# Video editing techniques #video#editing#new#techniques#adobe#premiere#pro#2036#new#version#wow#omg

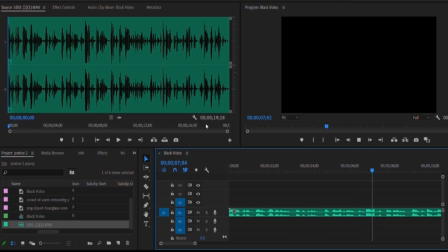I landed 2 clients, each paying me about $500.
Okay, now he said in the past 2 days. That's the key point.
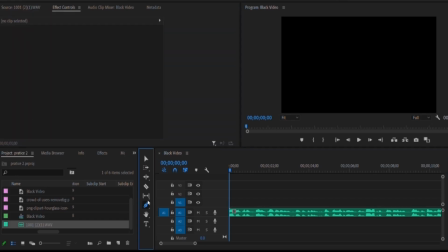So you can just simply animate that by drawing a circle, tap on your pencil for long, then you see ellipse, click on the ellipse, then draw a circle on your timeline.
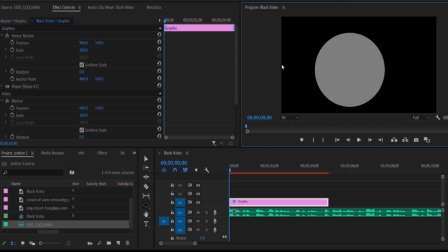Then your effects control panel will open. Try and make it perfect as possible. Okay, now since we have drew our circle, so then you have to turn on view, toggle it down,
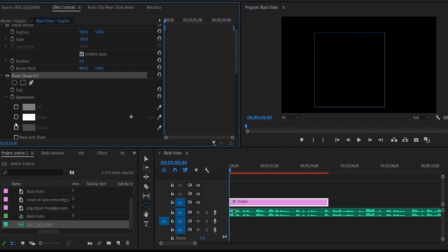turn off view, then enable the stroke, increase the stroke to your preference. To me, I guess I like it like this. For you to change it back to your selection tool, you can just simply hit V on your keyboard. We have our circle now, so let's animate. If you are using After Effects, this can be done through the use of trim paths.
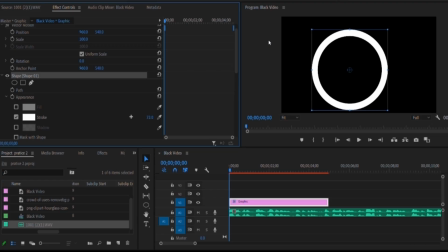But since we're in Premiere Pro, I want to focus mainly on Premiere Pro. We're going to use something else. So now, what we want to do now, we'll go to the effects panel and then we'll search for clock wipe. So the clock wipe effect, okay, is it here. Then we'll just drag it to the beginning of the clip.
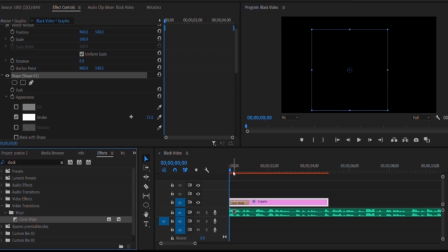Now, so this will animate it as if it is just like the trim path effect in Premiere, in After Effects. Let's play it now.
In the past 2 days.
Okay, now we can see it clearly ourselves. I guess this is very nice. You can reduce the scale because it's looking kind of big and make it at the center if you like.
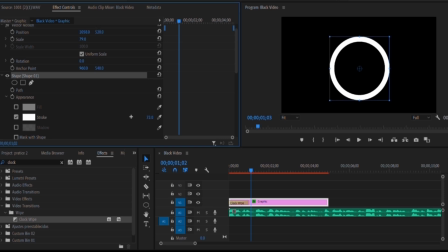Yeah, obviously it should be at the center because that is where the viewers want to look at firstly. Now, there's a trick I want to tell you before I proceed. Try and make sure your animation is at the center because human beings are kind of lazy.
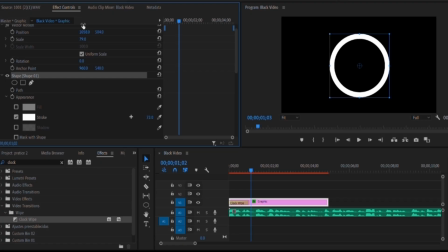Looking up here, looking down here, looking up here, looking down here again in seconds distracts them. They love to fix their eye in one place, and that's why people that use their faces, they make sure that they center the camera. It's the rule of 1/3. Just try to make it perfect as possible.
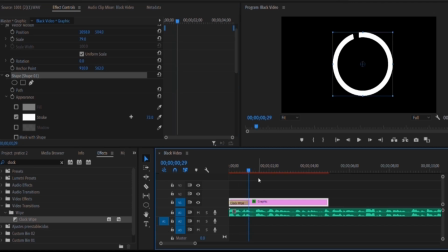Now, since it's at the center, okay, if you are not happy with this speed, you can just simply reduce it here to make it faster or increase to make it longer. But maybe I'll make it a bit shorter to make it faster.
Okay, now let's play it. In the past 2 days.
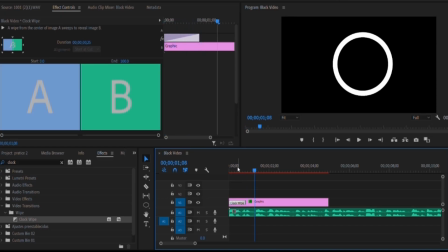Okay, so in the past 2 days.
Okay, I'm thinking of maybe I'll change the color.
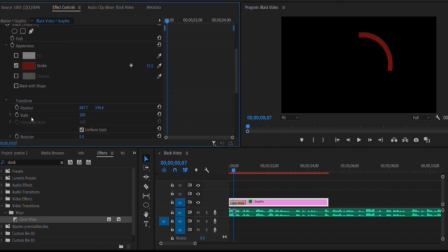I don't like the white. It's looking kind of basic. Just animate it to your preference here. Okay, now let's play it.
Past 2 days.
We are missing something important, and that is our background. Though now black is a very good background because black means luxury.
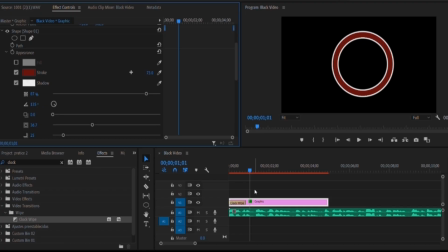Even Imam Ghazi used black a lot in his editing. But just plain black background might not be good enough in many cases. So for us to make it better, we need to import our black video layer to it. And to do that, go back to the project panel, tap on new black video.
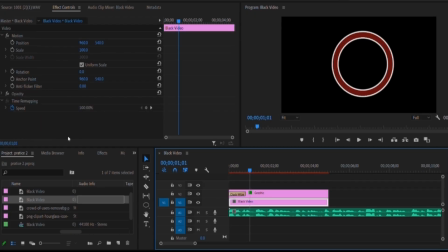So now we are going to add the grid effects. Go back to effects panel, search for grid. Now you can see it under generate. You drag the grid effect to the black panel, then you see something like that.
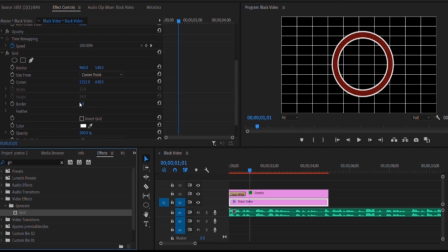Reduce it to your preference. I love the border to be 5, so I'll leave it like that. So I'll reduce this and I'll reduce this as well.
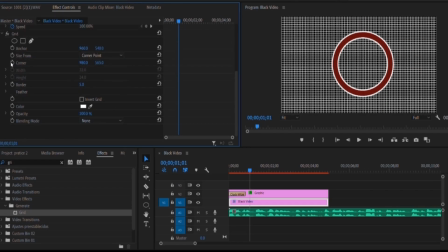Yeah, so I like feathering it, so I'll add a circle
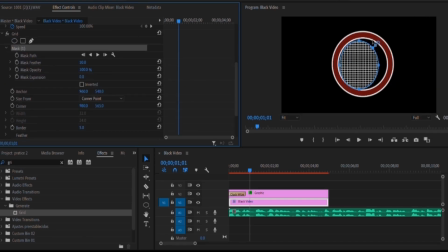and I'll feather the circle to make it look like it blends from white, so it will look like a spotlight effect. It will be kind of lighter at the center and kind of darker at the end.
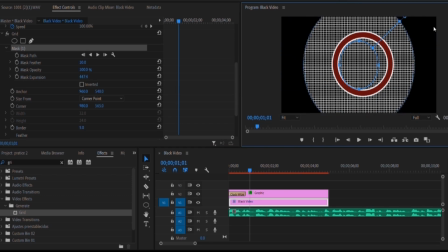Why I love it is because it will help to concentrate the viewer's eyes to the center. It's just like when a person is displaying on a stage, like maybe when a person is displaying in the night, because it works well in the night, there'll be a light pointing at that person so that the viewers will concentrate on that person.
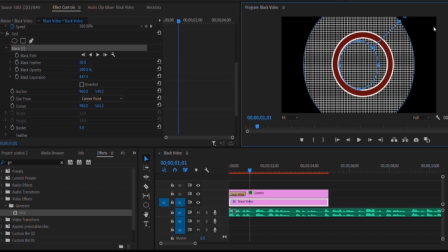So it's just the same effect, just the same step we're following here. We'll make the hand kind of darker. So let's proceed with that. Increase the feather. Yeah, I guess it's nice. Reduce the opacity, it's looking too sharp.
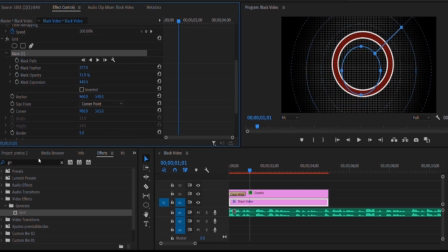Yeah, nice. I love it. Yeah, now to make it far better, I'll add the ramp effect to it by searching for ramp. Then I'll sit under generate. I'll just drag it to the black video as well, and then yeah, boom, this effect.
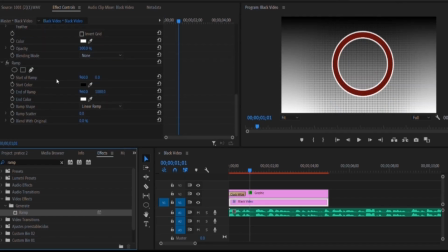So I love it to be white and red. I love white and red background or white and blue background.